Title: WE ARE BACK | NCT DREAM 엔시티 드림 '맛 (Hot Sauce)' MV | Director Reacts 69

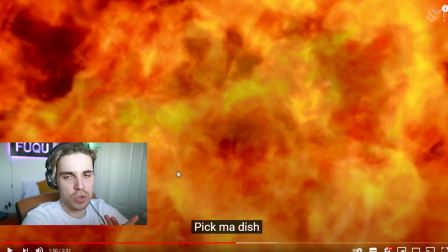8:02 it looked really good the The CGI done in this video is not too complicated. It's only a bottle added in a world, okay? It does take some time to do it. I'm not saying it's just done within a minute. But what I'm saying is they kept it simple, but they kept it good. Better do one thing really good than a lot of things really bad. Good, nice here.
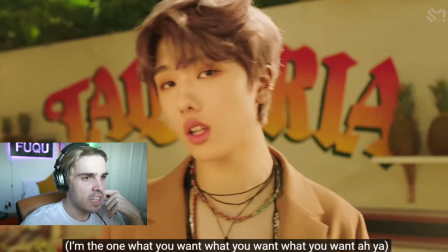8:24 Really nice, actually, what they did there as well. Are we gonna see that room again? I just wanna point out this room.
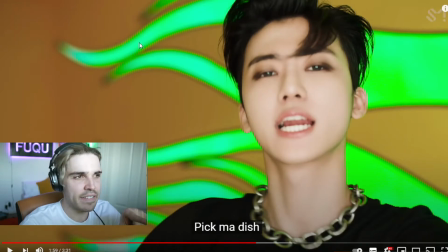8:30 It looks so cool with the flames. I mean, it looks a bit like those 90 flames, you know, that you used to see on cars to make cars look a little bit faster. But what they did here, they basically have these LED panels and what they did is they added these these cutouts to it with the flames on it to give it this awesome look.
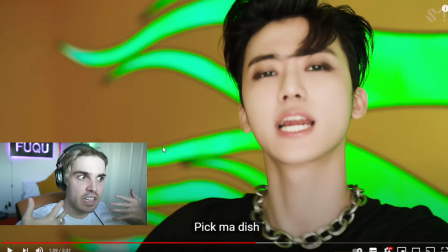8:45 But with the LED lights giving these crazy effects, it gives a really, really nice effect as well for the entire video.
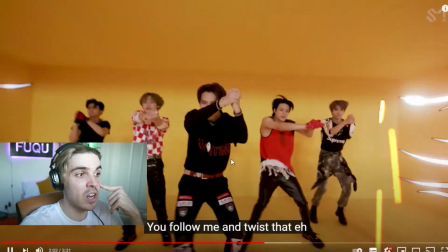8:51 I've never seen someone do this with LED panels, but it looks really good. Like just have a look at that.
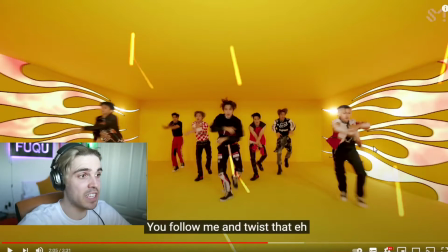8:58 It... let's have a sec. it looks really good disagree with me this looks fantastic and what I also like here is that they didn't go back into a CGI world and they never went into one they kept it all in real locations I think it's also looks better this is simple I'm not saying this is very complicated
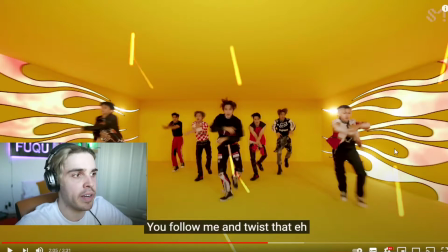9:14 but it just looks much better than a really crappy more green screen in the background I'm gonna be honest about that as well also
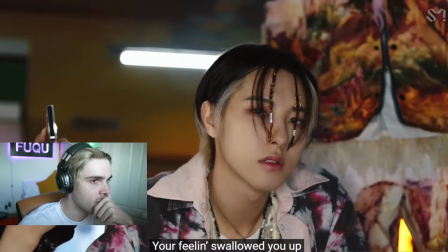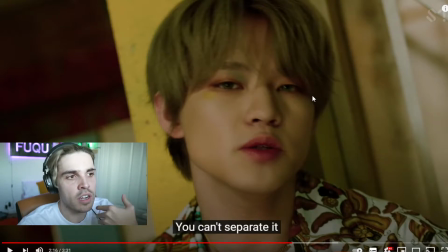9:31 very nice with the face no face softening going on not too much makeup a little bit of makeup on this eye a little bit on his basically his eye again a little bit of green a little bit of yellow but it just adds a little bit more to the scene it just adds a little bit more color and it it's something very subtle but it just adds that little bit of a to the entire video i would have not
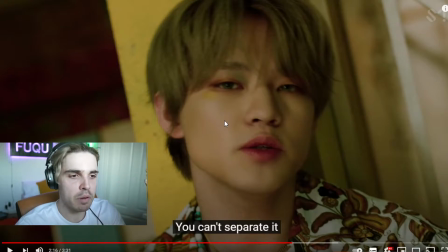9:50 considered adding it myself if i was on set but whoever came up the idea it looks good it doesn't look bad and neither does it look like a mistake plus it adds a little bit more to it because it fits with his
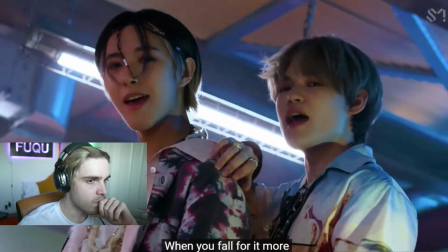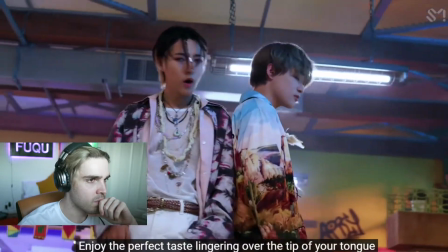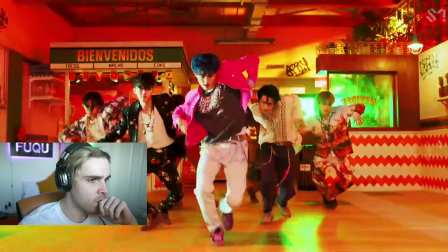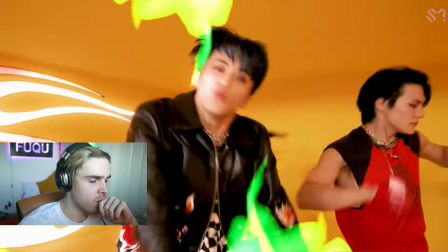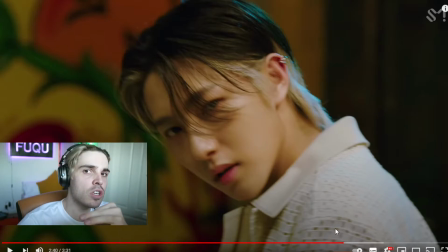10:25 A lot of beauty shots coming up right now. I think beauty shots are very important to the kpop world and I tell you why. I need to think about it a little bit but the center of the point is basically, sorry I had a little bit of a brain freeze here, but the point of it is is that when there is too many beauty shots the video in my opinion just becomes a little bit too focused
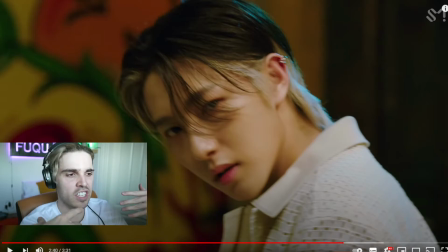10:45 on the members itself and it doesn't really show their skill set. But if we get a little bit at the end and now we're basically at what three-fourths of the video we're nearly coming to the end and we get a little bit of a fan service here and i think this is great but when it's non-stop fan service it really just materializes
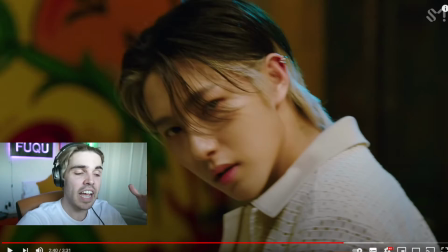11:02 the group and it doesn't really give them any aesthetic well here they show their skill set and that's something that i noticed with nct dream or generally with nct any of the groups they always do a very good job with idolizing their skill set and not just fan servicing the audience all the
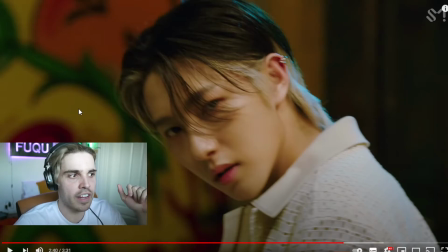11:18 time and I'm again I'm gonna refer to Blackpink I think this is a lot of fan service non-stop Good shot stuff
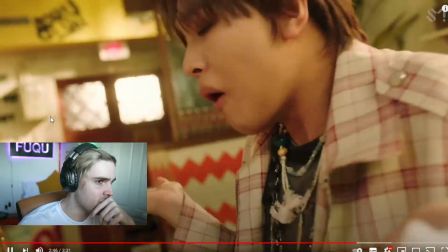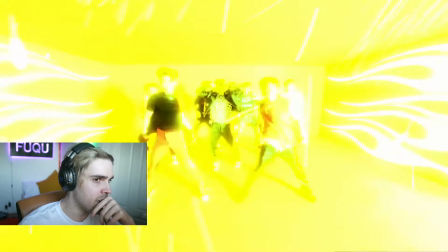11:32 Really nice
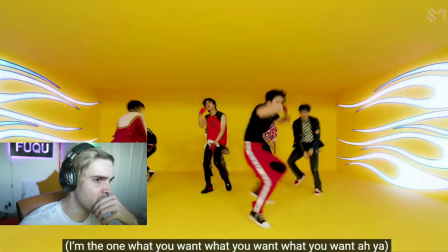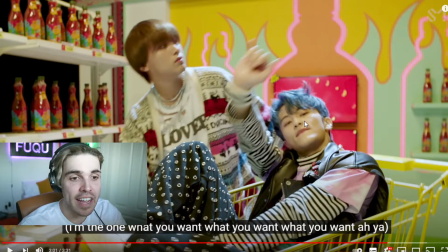11:41 It's a really good dance video just like it's a really fun dance video and that's how I'm gonna summarize this I think It's just a really
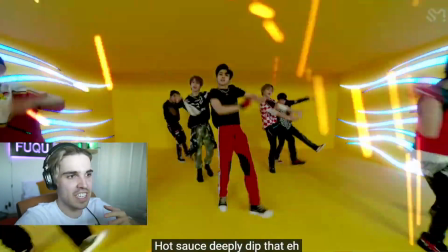11:47 fun video to watch and see the dancing and in all different locations and NCT dream doing their thing looks really cool
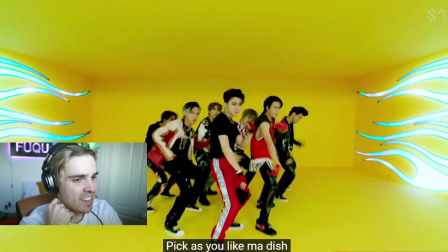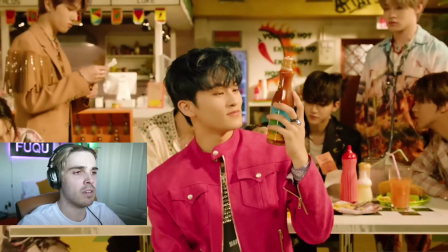12:00 imatu something my dish okay